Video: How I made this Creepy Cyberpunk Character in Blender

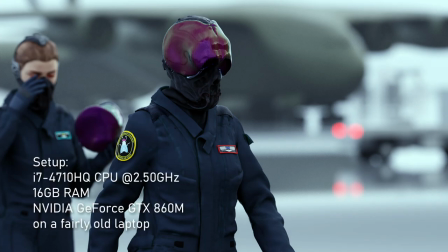This breakdown is about how I created one character concept, just one image.
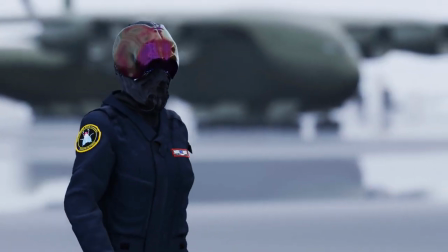In the video, the slow motion one in the beginning, I just used to make the intro more interesting.
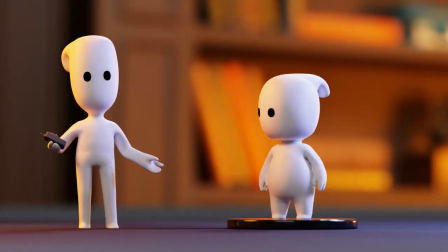So the key steps would be creating a base mesh, clothing it, texturing,
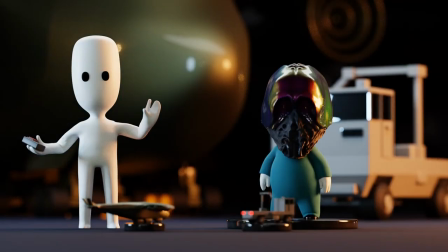modeling a few props for the background, then lighting and rendering. Sorry, here I forgot to mention that I used the free trial version of Character Creator.
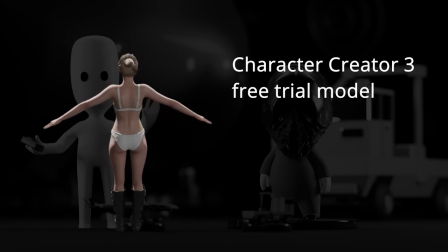You don't have to use that software in particular, but I just found it's easier when you have a reference point, like a 3D model that you can build your concepts around.
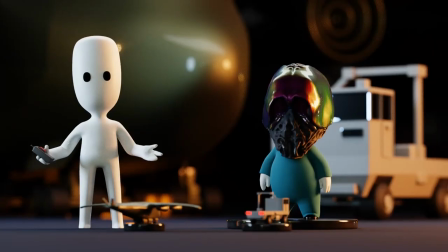Yep. That way it can have realistic proportions like head size and arm length,
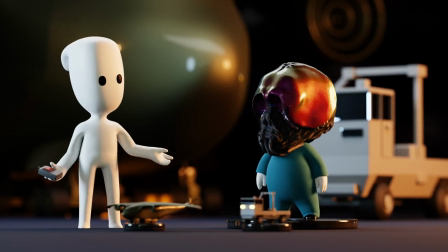so I didn't have to worry about if the helmet fit or not when put on any other human character.
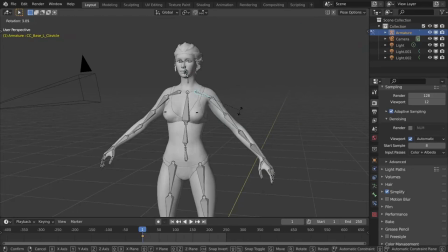The characters come pre-rigged, but I prefer to rig them myself using Blender's built-in Rigify add-on.
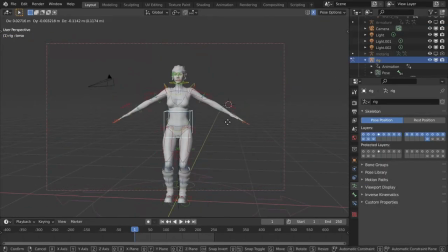It allows for easier control during posing and animation.
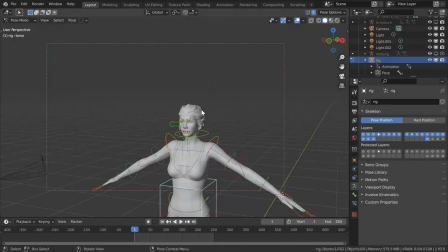There are a lot of tutorials out there on how to rig your own characters, but I will do a short one just covering the key steps when using Rigify,
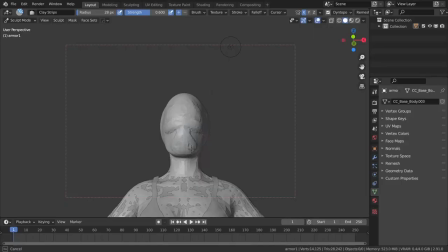just to speed up your posing and basic animation workflow. I sculpted around with dynamic topology on, using mostly the clay strip brush,
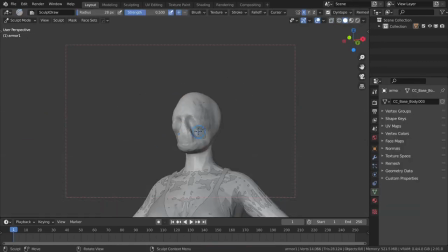until I found a shape that I liked, which was basically a skull-shaped visor.
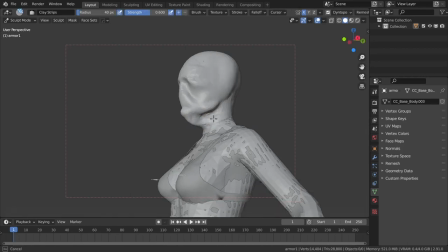Story-wise, the only way that I could find for it to make sense was to have the armor be biologically grown using the pilot's own DNA.
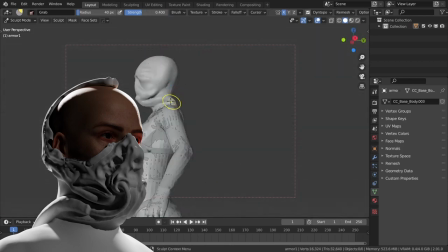I guess it would allow for easier body integration.
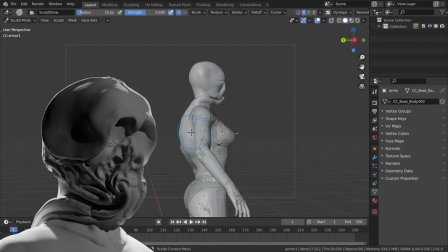And the skull shape would be an unwanted artifact, probably because the alien technology is relatively new to this human coalition.
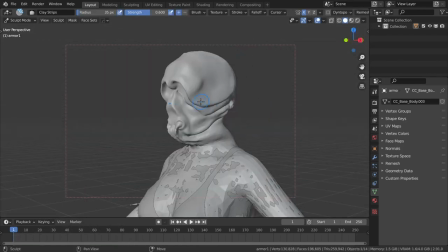So I got the image title, Colonial Pilots Wearing Alien Biotech.
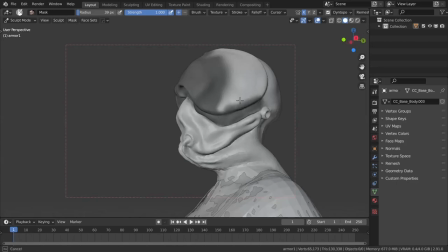Then I divided the model into separate objects for the breathing mask, for the visor, and it would allow me for easier texturing later,
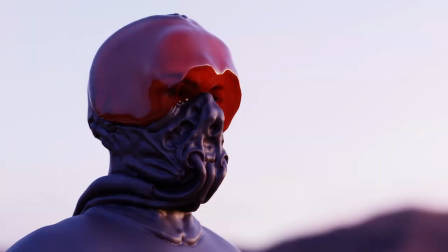just by dragging and dropping materials onto its separate parts. For clothing, I wanted to make a skin-tight suit at first,
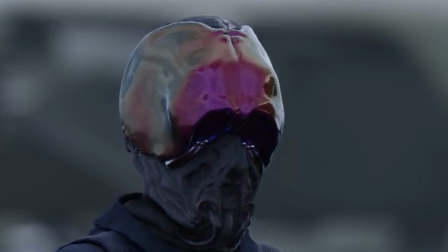but then I thought that combining this weird-looking alien tech with something more familiar to us would look more interesting.
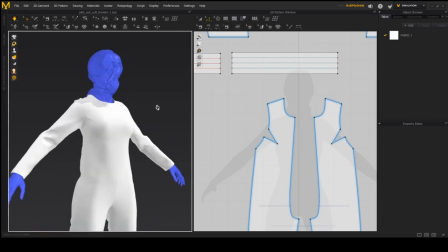So I used Marvelous Designer to create a basic jumpsuit that turned into a generic flight suit.
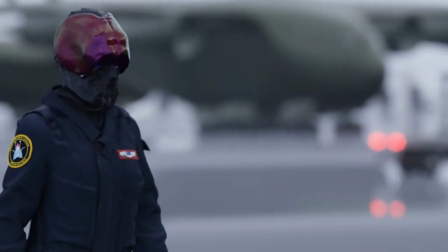Although I still think that she has her biosuit extending underneath, and this is just part of her human military uniform.
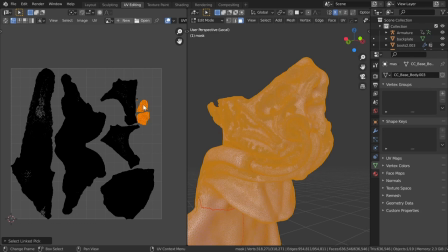Then I very roughly UV unwrapped the model and exported it as an OBJ file.
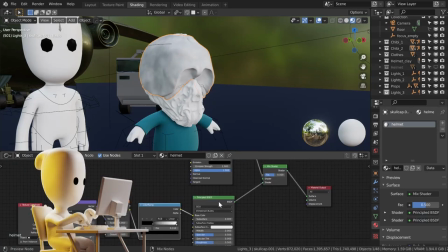I could use Blender for texturing, but it would take too much time to set up the layers for details like dirt and other materials.
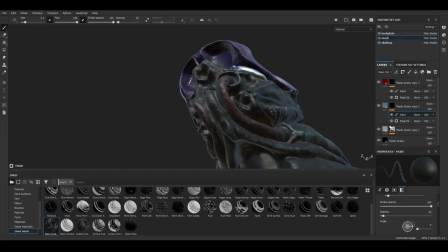It would take too much time, so I used Substance Painter instead. In my opinion, I think you only need to know about two functionalities in Substance Painter to start working there.
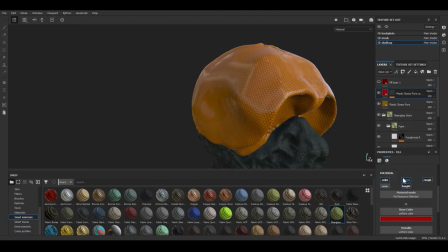Layers and masks. Layers, like in Photoshop, allow you to stack a lot of materials and patterns on top of each other,
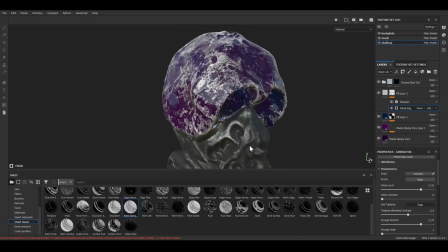but then using masks, you can hide and reveal only parts of each material.
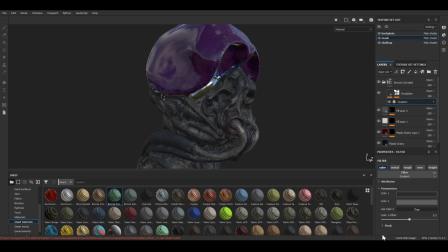Like for example, to create dirt, you can just throw a whole layer of dirt onto your model,
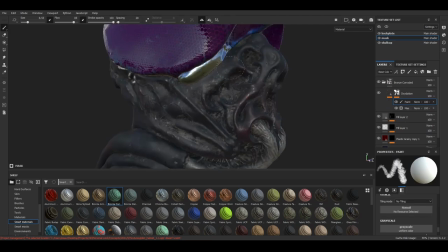and by using a black mask to hide it, you can manually brush away the parts that you want the dirt to show through.
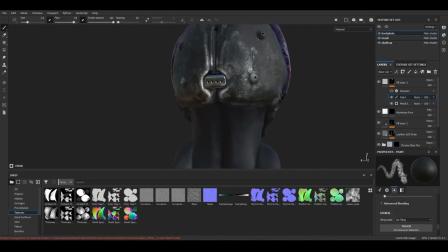Same with chip paint, scratches, and other details that would make sense for this particular character or prop.
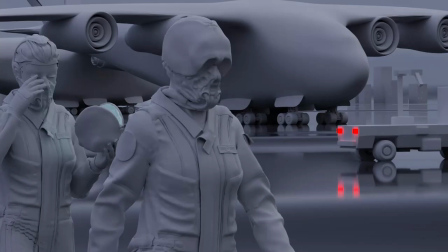Now that the model is textured, I needed a few props to put in the background.
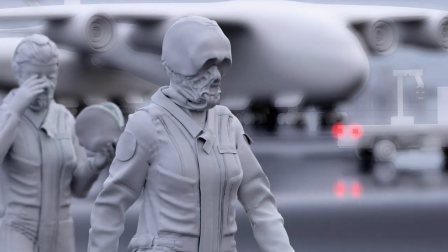They'll be out of focus, so I didn't need them to be very detailed or have any detail at all, for that matter.
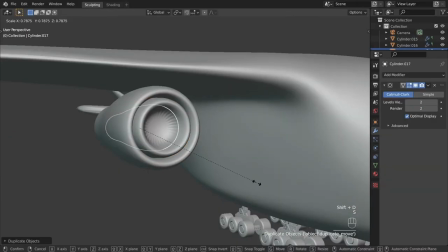So I quickly sculpted a plane shape, attached a few cylinders as engines and landing gear,
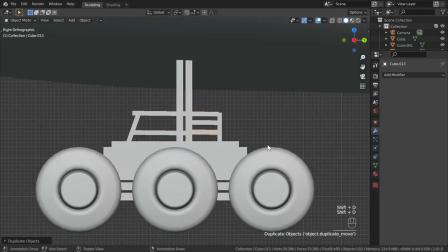a few duplicated cubes that we can't really see in the final render, just to sell the silhouette.
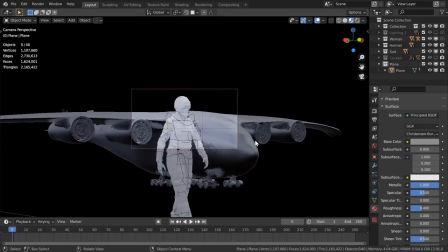So I ended up with a plane that was not good on its own, but when put in the background and almost completely out of focus,
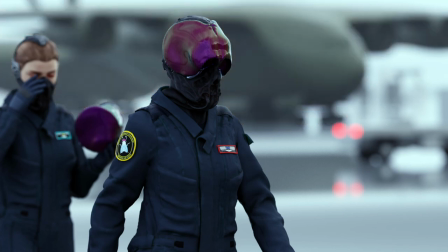you could actually recognize it as a big military plane. The truck is even more simple.
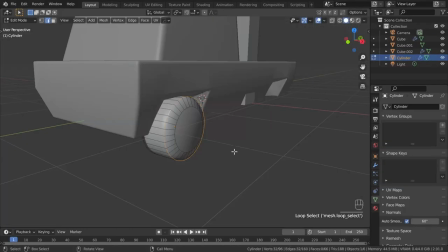It's just a few cubes extruded and duplicated in one cylinder with a couple of extrusions and insets,
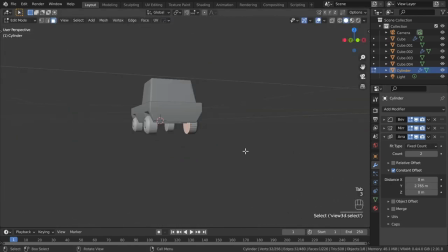with an array and mirror modifiers added to duplicate as wheels. One of the more fun parts was creating the logo in grease pencil.